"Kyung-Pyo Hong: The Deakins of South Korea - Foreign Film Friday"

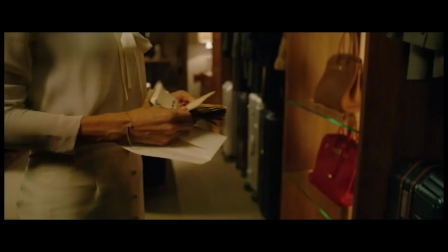8:56 I know I've mentioned lighting a ton but it's so impactful to the story especially here as it really helps differentiate between the two families.
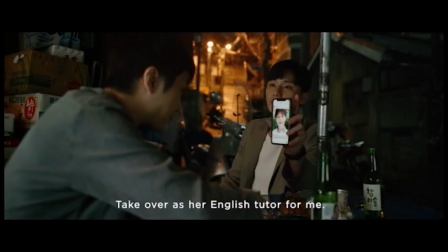9:05 Opting to go with a crude dusty green color really does feel like they are trapped.
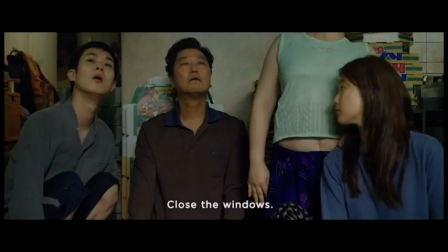9:10 The lack of windows is another clear method of getting this point across that worked really well.
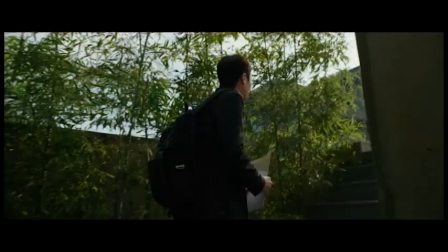9:15 Then brightening up the Park family makes it feel like a fake sense of joy that is almost impossible to reach.
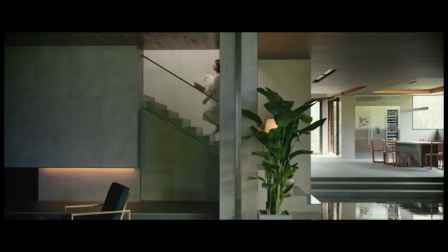9:22 They are surrounded by light because every day is a bright new opportunity with their wealth.
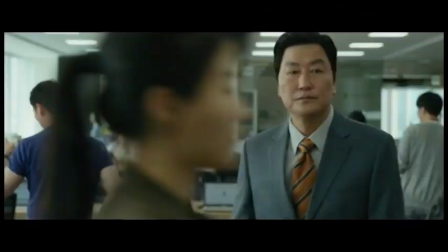9:27 This could have been overdone or underdone but Hong gets the Goldilocks lighting to make it just right.
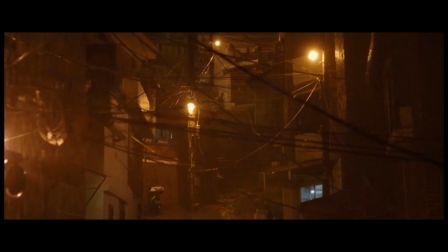9:35 Also it's impossible not to talk about the rain sequence cause man oh man if we did best scenes of the year,
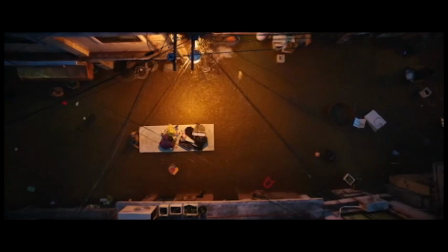9:42 this would have to be in the discussion, because just displaying this snapback into cruel reality is done perfectly.
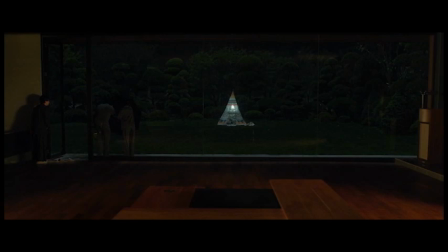9:50 It's one of those things you might not catch initially or even your first viewing,
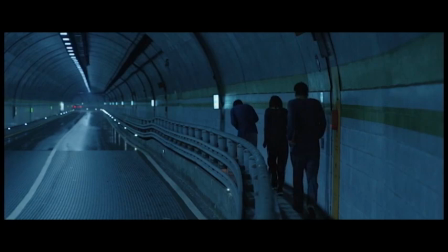9:55 but seeing the Park family welcome the rain while the Kim family is destroyed by that same force is inspired filmmaking.
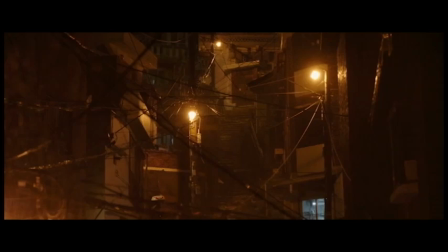10:03 Hong has said that they took multiple days to get this sequence perfect,
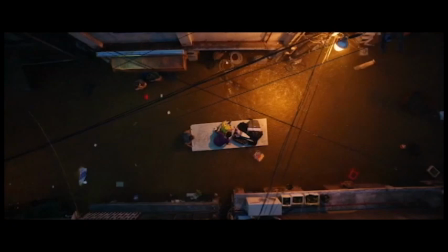10:07 as this was the only on-location scene in this film away from the two house sets.
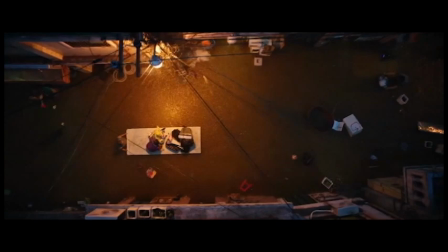10:13 Just like with Snowpiercer, this was Hong doing the most to make a scene look as believable and moving as possible.
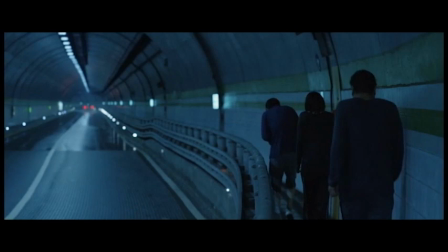10:21 These scenes were very complicated individually. This film relies on this sequence so heavily to sell this entire point of the story.
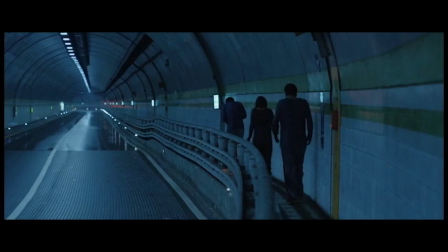10:29 Hong is really able to sell this dread of an unstoppable force that is capitalism in this film
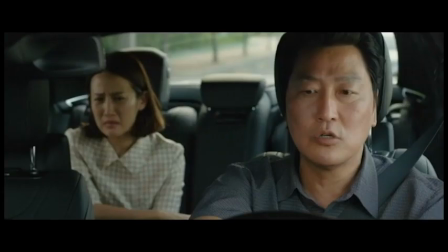10:36 and is one of the many people who made Parasite into such an iconic film of 2019.
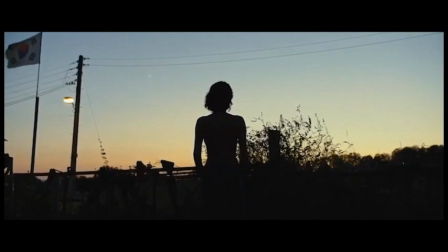10:43 I guess I'll say this as the video comes to a close. Hong for sure has a ways to go to catch up to the like of Deakins but
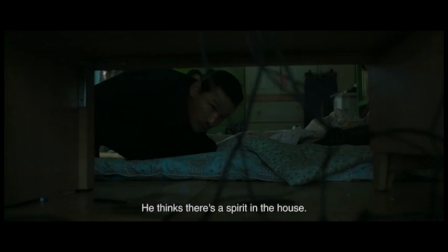10:51 he's definitely put himself in a place to reach and maybe even one day surpass that.
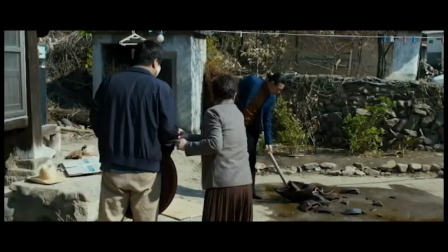10:56 I just feel like this guy deserves recognition as he keeps turning in terrific and amazing efforts these past two years.
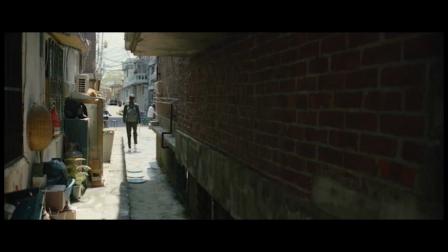11:04 I feel like A Star is Born should have been subbed out for Burning for Cinematography because
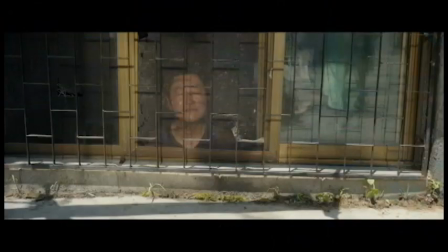11:10 Matthew Libetike made Venom the same year and I like some of the Joker songs.
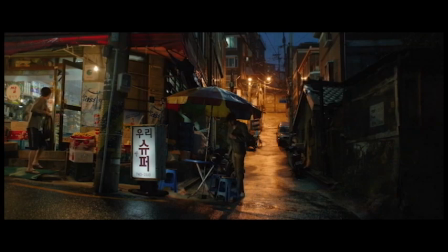11:17 What the fuck does she know about cinematography?
So he very well could have had two Oscar nominees in the past two years.
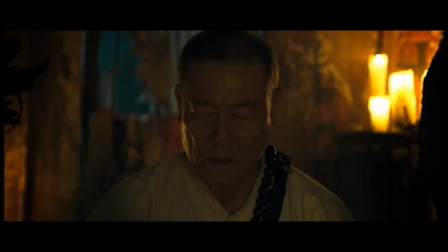11:25 I just feel like Emmanuel Lubezki has been rightfully put on a pedestal as competition for deacons,
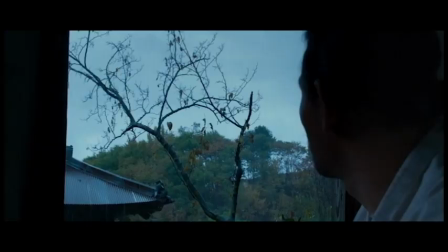11:31 but I think Kyungpyo-hyun is also in that same conversation and deserves a spot.
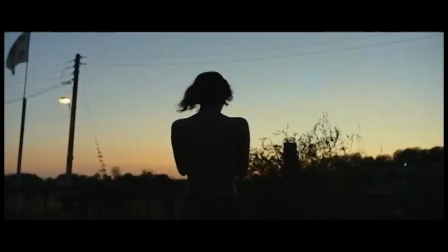11:37 Hopefully we get to a point where we all collectively agree that this man is one of the most talented
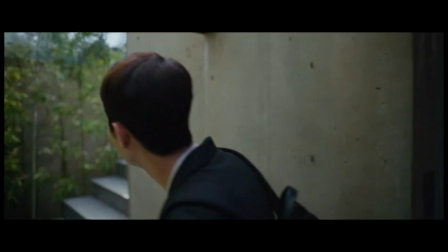11:42 cinematographers working so he can finally get the recognition he deserves. Thanks for checking in on another Foreign Film Friday.
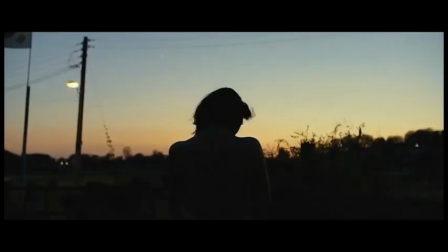11:49 If you liked this video, make sure to hit the like button and subscribe for more of these in the future.
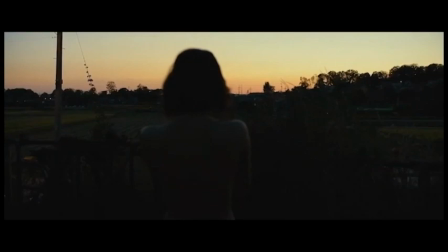11:55 This took me a bit longer because I'm learning new editing things and I really wanted to try to lengthen these videos to go really in depth on a particular topic.
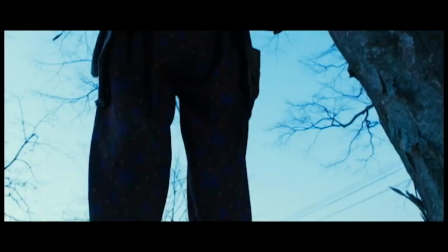12:04 As a consequence I'm not really sure how frequently these videos will be posted because they require a decent amount of time to make.
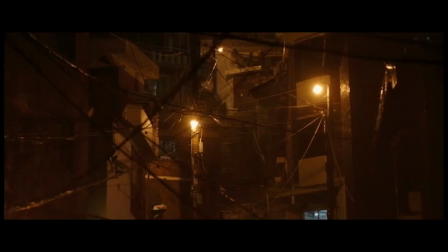12:11 As you can see we haven't done one of these videos since August.
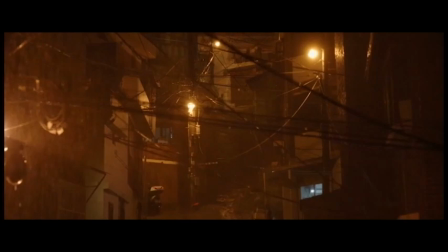12:16 If y'all prefer shorter videos let me know down below because I can have those come out as frequently as once a week
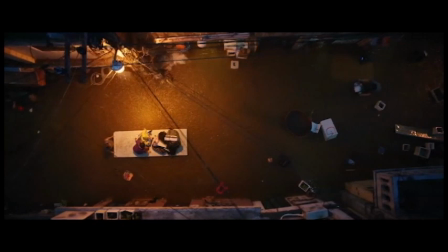12:23 as this initially was just meant to expose people to more foreign film but again feedback would be greatly appreciated.
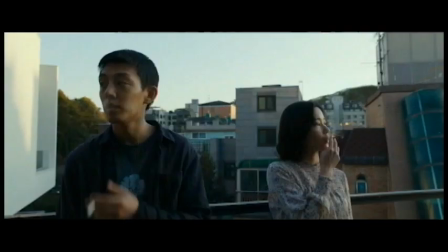12:31 Additionally, if you have a topic you'd like us to cover feel free to comment down below as I have a working list on Letterboxd from what people have given me. Whoa Tiny Hey! If you like this video check out all the videos that are playing on screen right now I haven't slept and it's 7 a.m. thanks bye